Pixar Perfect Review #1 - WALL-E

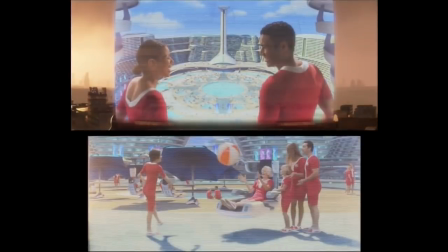8:31 Sure, we could have inferred humanity went down that route during Act 1, but I think it's stronger to let these elements play off of each other directly.
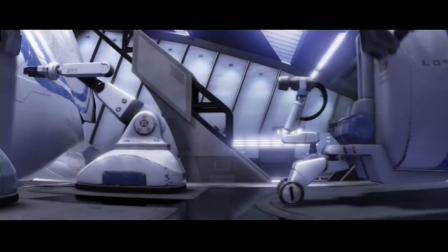8:39 It's great how the second half just hits the ground running with this automated sequence. That busy, percussive soundtrack really gets that point across well.
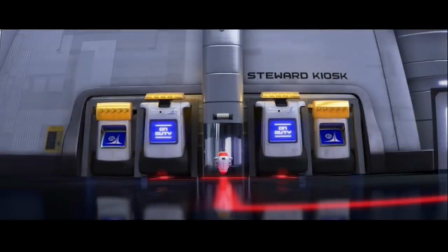8:47 We're now living in the world of slick, impersonal efficiency. We're making Wally the fish out of water, which is honestly the better role for him.
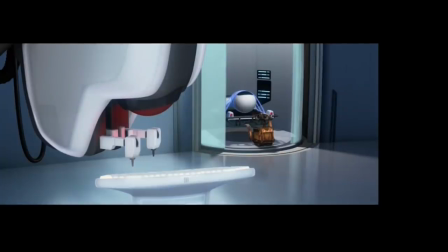8:55 This environment is a perfect outlet for him to show off how much stuff like Hello Dolly has changed him.
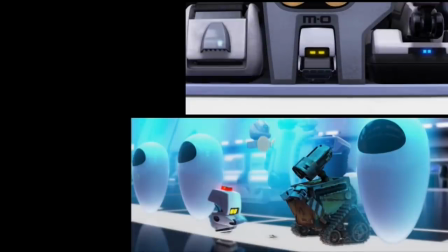9:00 A character like Moe doesn't know how to deal with him. Something starts to happen to the other robots.
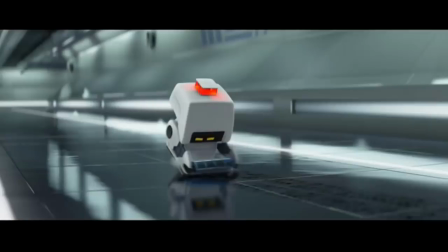9:06 They're forced to go off their prescribed tracks in order to fulfill their directives. This is obviously going to be a huge thing in Act 2.
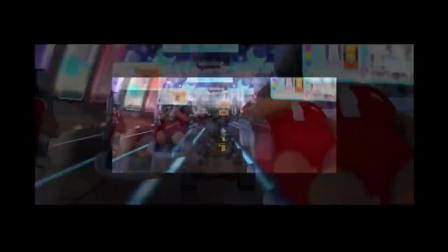9:14 Now I don't know about anybody else, but I was absolutely shocked the first time we saw the human characters in this film.
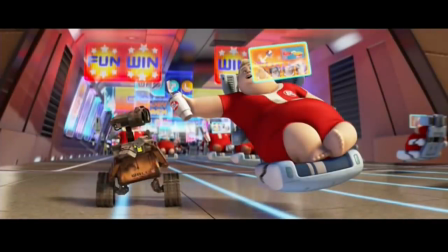9:20 I slowly put down the jumbo soda into my cup holder. Seriously, I think I drank only a quarter of it.
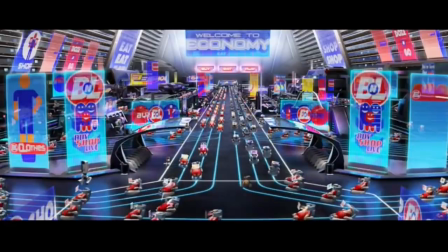9:26 I was so spooked. They really prey upon our worst fears about our self-control.
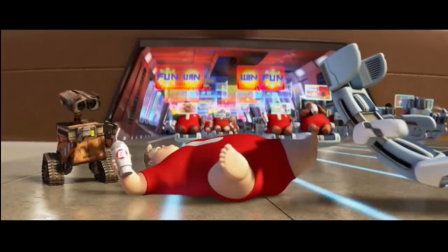9:31 That maybe we really would let ourselves go this much if we could. Maybe we are this suggestible.
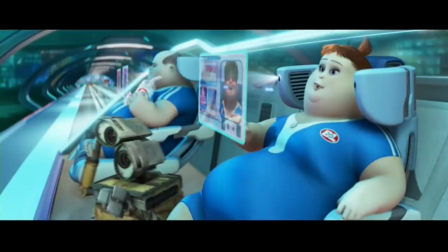9:37 Maybe we are this complacent and materialistic.
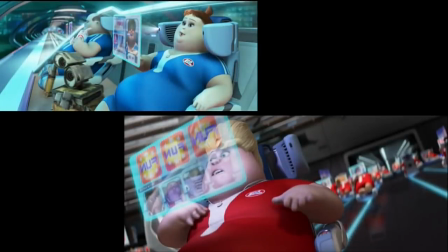9:40 These characters spend their lives squawking back and forth every day about pointless stuff, not realizing that they have a pool or could actually, you know, do things.
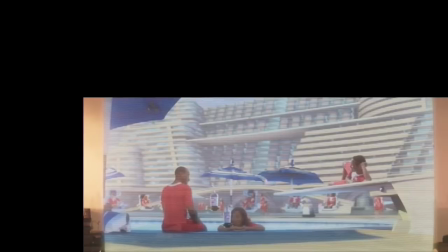9:49 Love how they foreshadow the golf and stuff earlier and then reveal how the robots are doing all the living for them now.
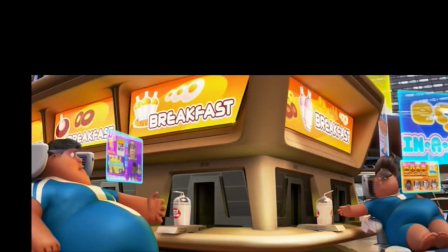9:55 They really do hit us over the head with all this stuff, this is easily the least subtle point they make,
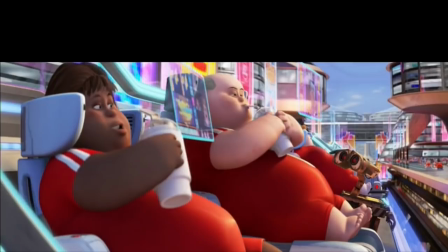10:00 but it's so darn horrifying and so rife with imagination it's worth it.
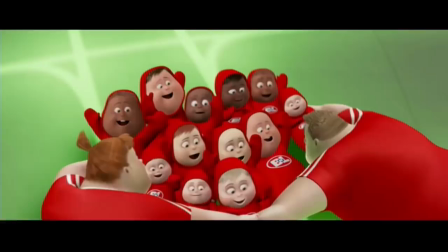10:06 Every time they show the babies in the nursery, I always wonder how that works on the Axiom. Is it all artificial insemination?
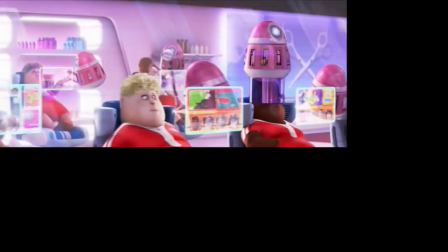10:12 Frozen eggs? There are many different kinds of robots on that ship. Maybe this is something I don't want to know.
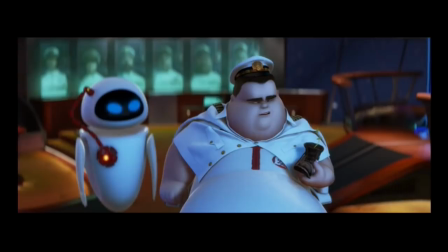10:18 Anyway, we also have the ship's captain, played by the ever-lovable Jeff Garland.
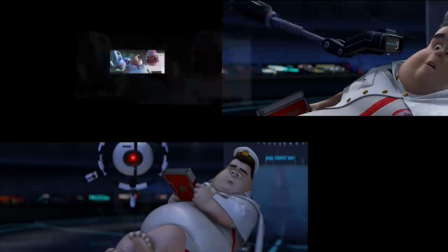10:24 Now this guy's an interesting one. They initially set him up as being just like everyone else.
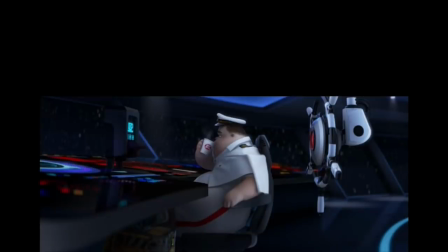10:29 Look how he can't even reach his own copy. But he shows a slightly higher degree of self-awareness than everyone else.
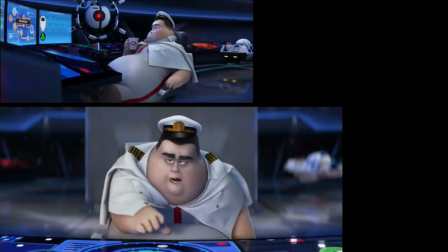10:35 That he's aware he's a figurehead, and that Otto does everything, but at the very least wants to deliver the morning announcements.
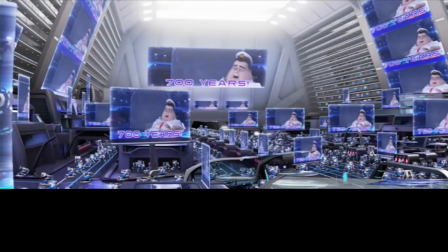10:42 It's great how he grumbles about doing it himself, but still gets everything spelled out phoenetically for him.
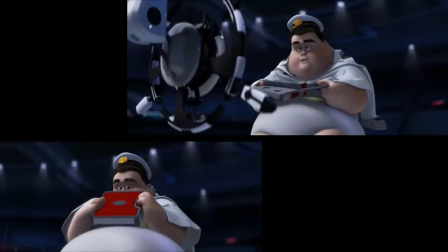10:49 Perfect. They hit upon a nice balance of generalized complacency, and giving him that tiny little sprout of assertiveness.
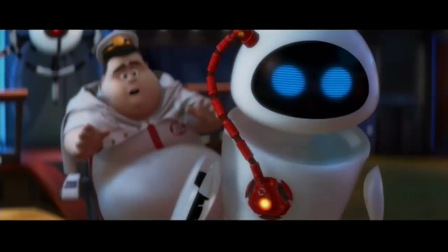10:57 We will definitely need that later. There's something that happens during act 2 regarding Wally and the plant.
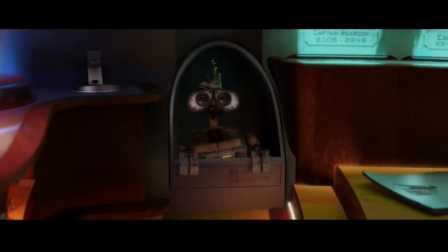11:04 They sort of merge into being the same philosophical concept.
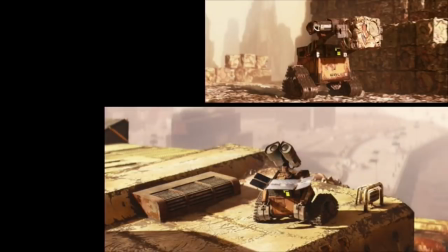11:08 They always did have a lot in common, like how they both clean the earth and are powered by the sun, but in act 2, Wally basically becomes the plant.
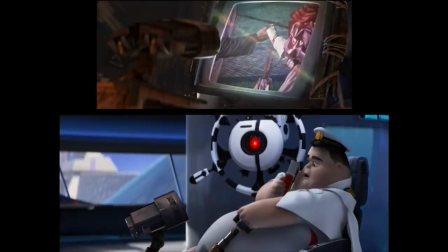11:17 In his case, a sort of cultural reminder of what humanity left behind on earth. The captain starts merging these concepts together.
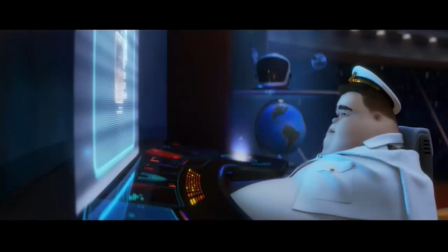11:24 Wally's left behind dirt makes him go down the rabbit hole of discovery, and his Hello Dolly recording reminds him of what he's learned.
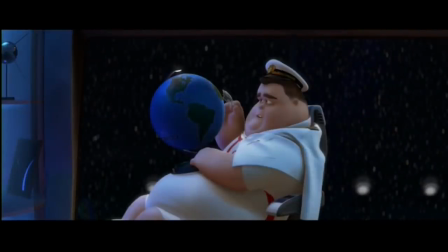11:31 The plant reminds the captain of the world that they left behind on Earth. Wally reminds him of the humanity they left behind.
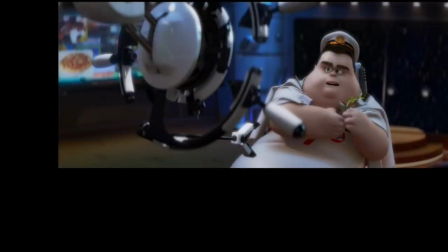11:38 His enlightenment does feel a teensy bit rushed, how he becomes so incredibly determined to get back to Earth,
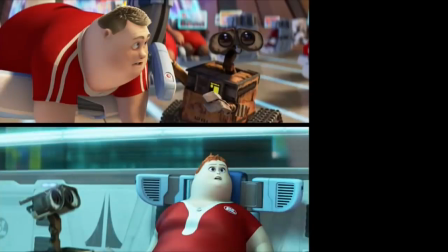11:44 but I think it's helped along by Wally's other little moments of enlightenment, showing him winning other people over.
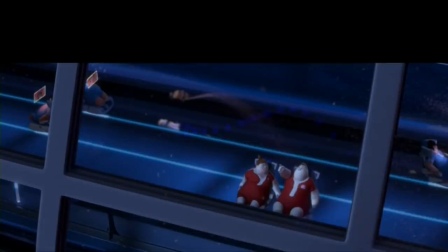11:51 Maybe we're not giving these humans enough credit once they unplug from the Matrix. Eve really shines during act 2.
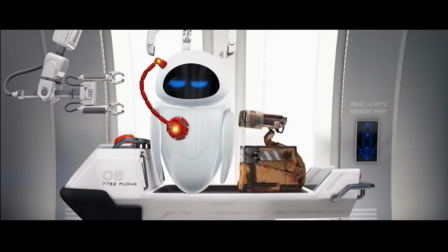11:59 We're putting her back in her automated society that she's used to. But that little wrinkle of Wall-E being around really tests her limits.
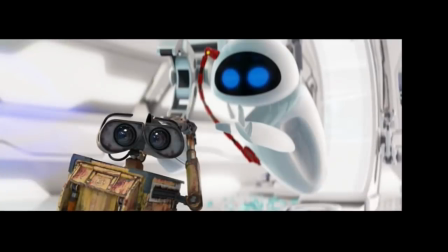12:06 He makes her break a lot of protocols, gets her in a lot of awkward and touchy situations.
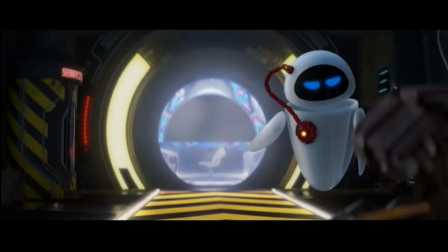12:11 Eve is the kind of super goal-oriented character that's fun to mess with, so this stuff really plays to her strengths.
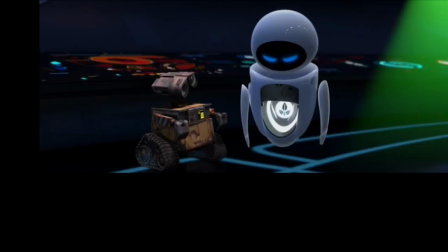12:18 They show a lot of patience with her character arc right here. They don't just flip the switch on her suddenly falling in love.
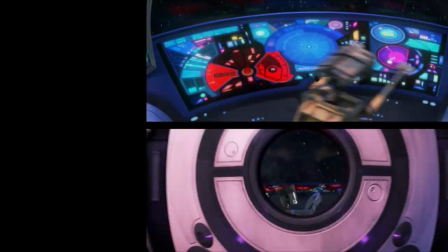12:24 The first time we get a tangible hint is when the escape pod blows up. But one could argue that she's also sad about losing her directive.
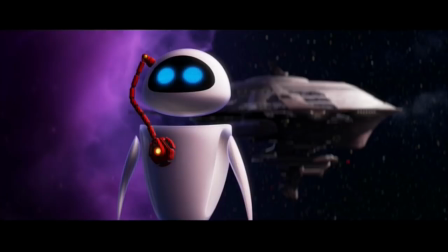12:31 I think we know the real reason why, though.
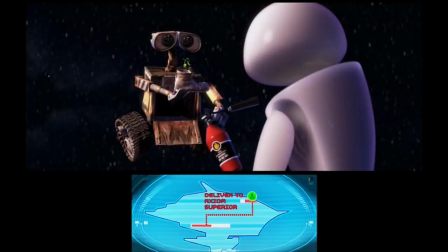12:34 Having Rolly actually save the plant, actually caring about her goal, is an exceptionally clever way of bringing these two together.
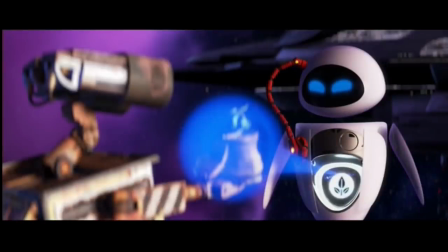12:41 We gotta stay in the mindset of Eve, the goal-oriented character. Of course she would be completely overjoyed at this moment, wouldn't you?
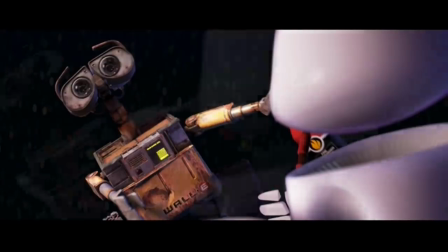12:50 This is probably a good opportunity to talk about the visuals of the film. I mean, why not now? The Define dancing sequence is absolutely awe-inspiring.
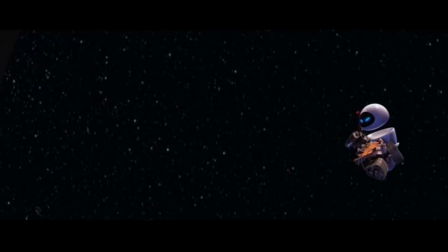12:57 I think it's my favorite scene in any Pixar film, honestly.
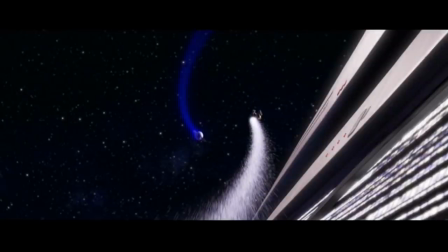13:00 It's just so darn beautiful, the way they gracefully zip through space, the engines with their soft glow, the way the soundtrack swells.
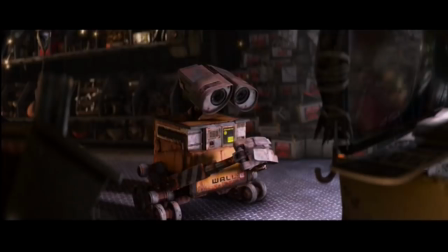13:08 I think WALL-E is Pixar's best directed film, maybe just in front of Ratatouille for me.
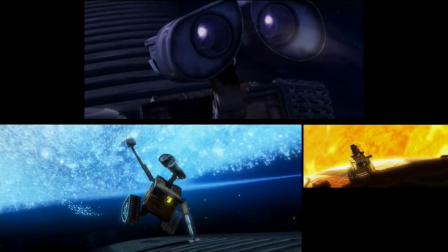13:14 Even for something in 2008, it still looks great even today.
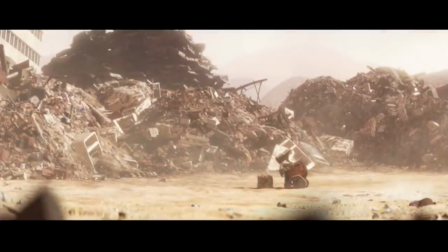13:17 Lots of nice usage of light and shadow, big lonely wide-angle shots, intimate close-ups, color contrast.
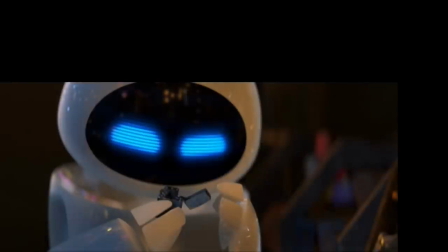13:24 The character acting is way up there too.
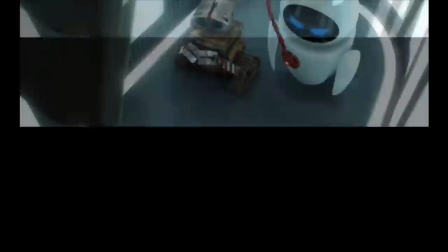13:27 You can tell they got a lot of practice from cars with their eye acting, because Wally and Eve emote exceptionally well, given their limited tools.
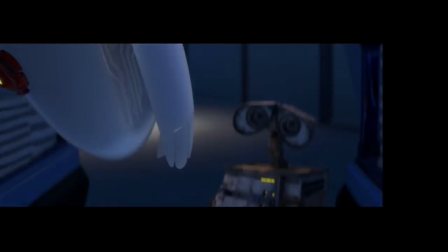13:36 They still do put one more instance of awkwardness between Wally and Eve, as he gets rebuffed again when trying to hold hands.
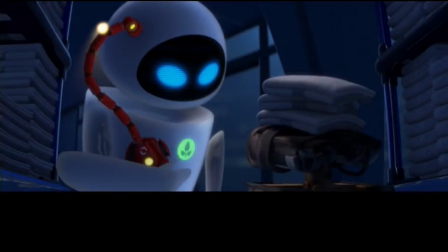13:42 Let's just say Wally doesn't have a lot of self-awareness when prioritizing what a dangerous situation they're in.
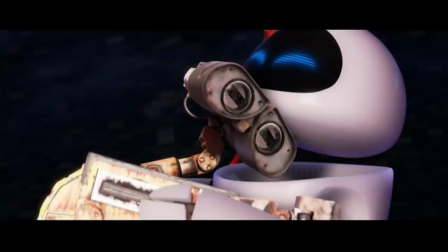13:47 They gave us the dancing scene as generalized good feelings, but it's this scene that is the big eureka.
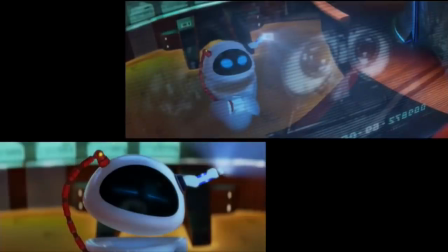13:54 They save it for this moment, this moment of Eve feeling something for Wall-E, not directly related to the plant.
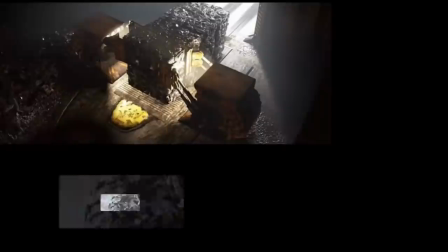14:01 This is the right move. I totally buy this transformation now. When the two of them land in the dump, and Eve tosses the plant aside, I have zero objections.
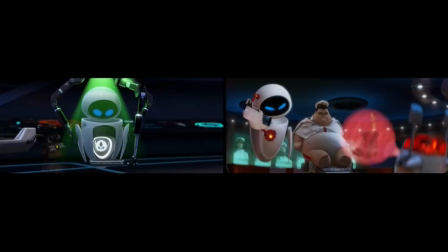14:10 She has repeatedly been betrayed by the world of automation. Of course Wall-E is her directive now.
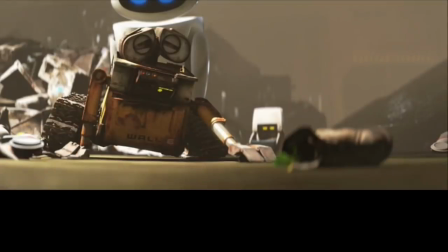14:16 It's a neat way to merge the themes into the goals of the plot. We need to save WALL-E.
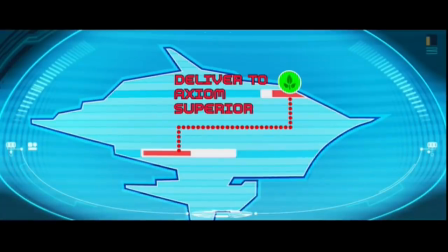14:20 We need to get to Earth. We need to get the humans to Earth, too. Bingo, bango, boingo.
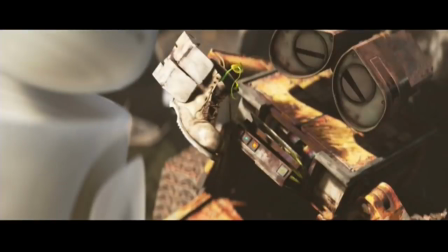14:26 By the way, this does feel like Pixar's first instance of the pit of sadness trope that they seem to love so much.
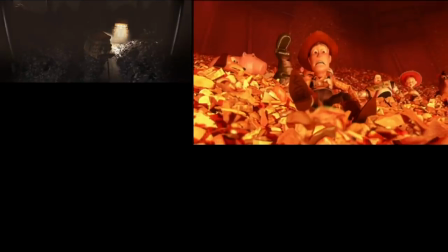14:33 Definitely feels like a precursor to Toy Story 3, Inside Out, and Coco's incarnations.
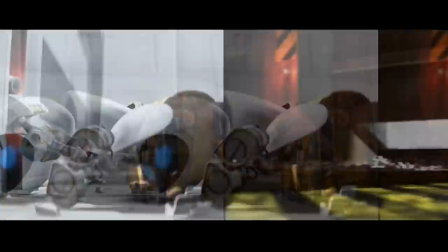14:38 I'm not really in love with their solution of Moe showing up and getting them out of danger. The action is a little anticlimactic. but the emotional stuff works here. Nice repurposing of Eve's scanning ability. Otto serves as our antagonist, if you can really call him an antagonist.
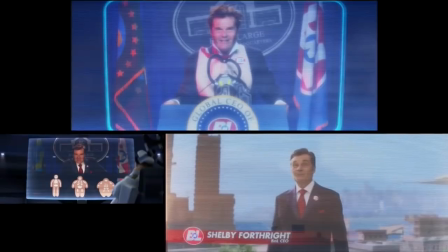14:54 There's an argument that Fred Willard is the real villain here, since he sets the automatic protocol.
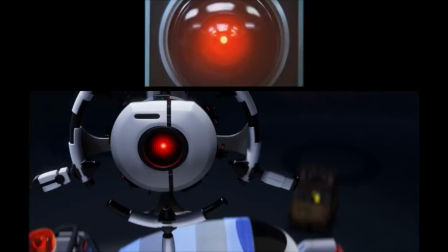15:00 But whatever. Otto's great, a sort of HAL 9000 for kids. The 2001 A Space Odyssey influence is obviously intentional here.
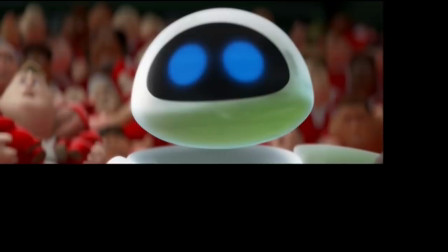15:08 They even used the musical sting for goodness sake. I think it was really important for this film to have this struggle between man and machine.
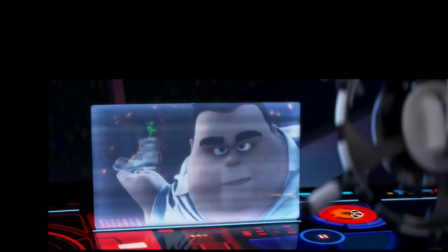15:16 We have to convey that humanity is still worth saving, that there's still some fight in them.
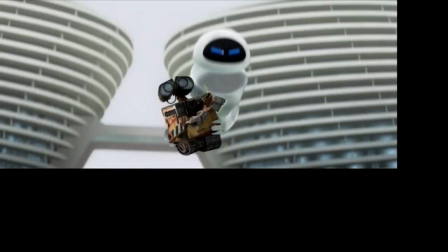15:21 It's not just Wall-E and Eve continuing to do everything. At some point, humanity has to want it too.
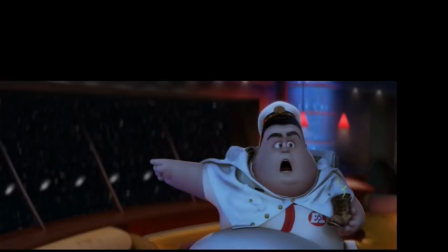15:28 I'm not a huge fan of the moment where the captain says, I don't want to survive, I want to live.
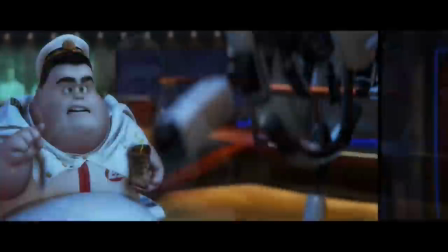15:33 The line kind of destroys the subtext of the situation. But I get why they put it in here. some anvils need to be dropped.
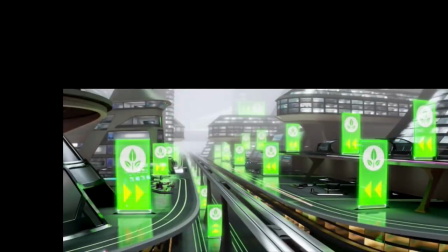15:42 Honestly, the escape sequence is probably the weakest part of the film for me. The humans sliding downward is a funny visual and all,
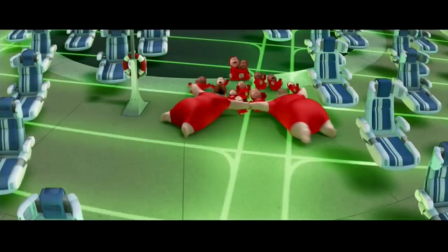15:49 but you get moments like John and Mary saving a group of babies that feels very tangential to what's really important.
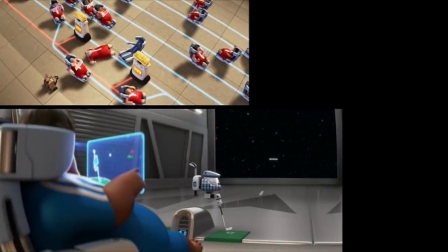15:56 This hasn't really been a film about how automation physically destroys humans. It's not like the Terminator, where they're actively murdering us.
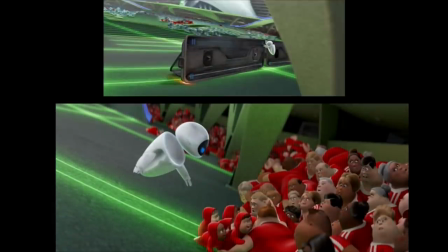16:04 I don't know how putting them in physical danger actually furthers the themes, other than raising some stakes.
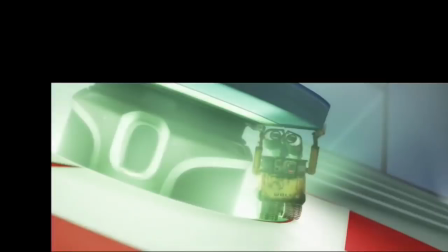16:11 I don't really know what they should have done instead, though.
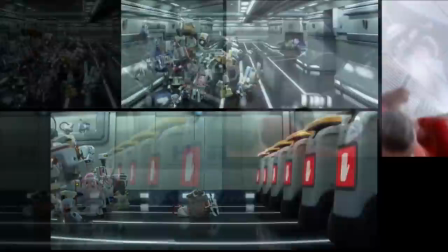16:13 They had leaned so much on the robots battling each other, I think they were hesitant to make the climax another big robot showdown.
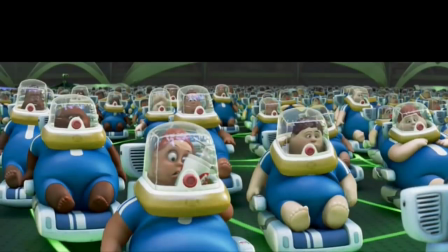16:21 They got kind of stuck finding an obstacle for Wally and Eve, and this one has always felt a little unconvincing.
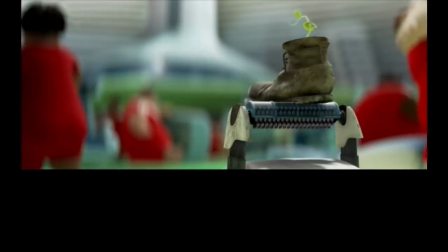16:27 I do love how they gave Moe the honor of finding the plant in the end, however. After chasing down foreign contaminant the entire film, he should be the one to find it.
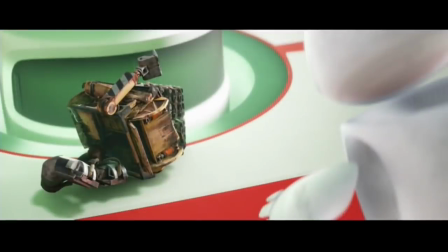16:37 They do really pile on the punishment on poor Wall-E in the final act.
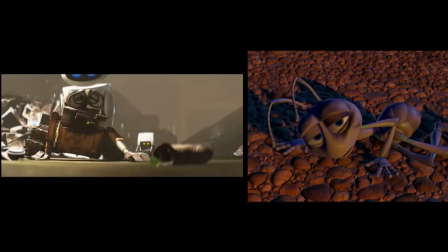16:41 There are definitely shades of a Bug's Life's climax here, just in how much they brutalize our protagonist.
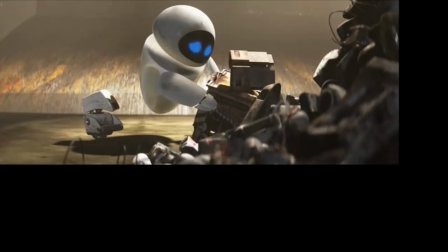16:47 Wall-E was already basically dying, they just ramped it up even further.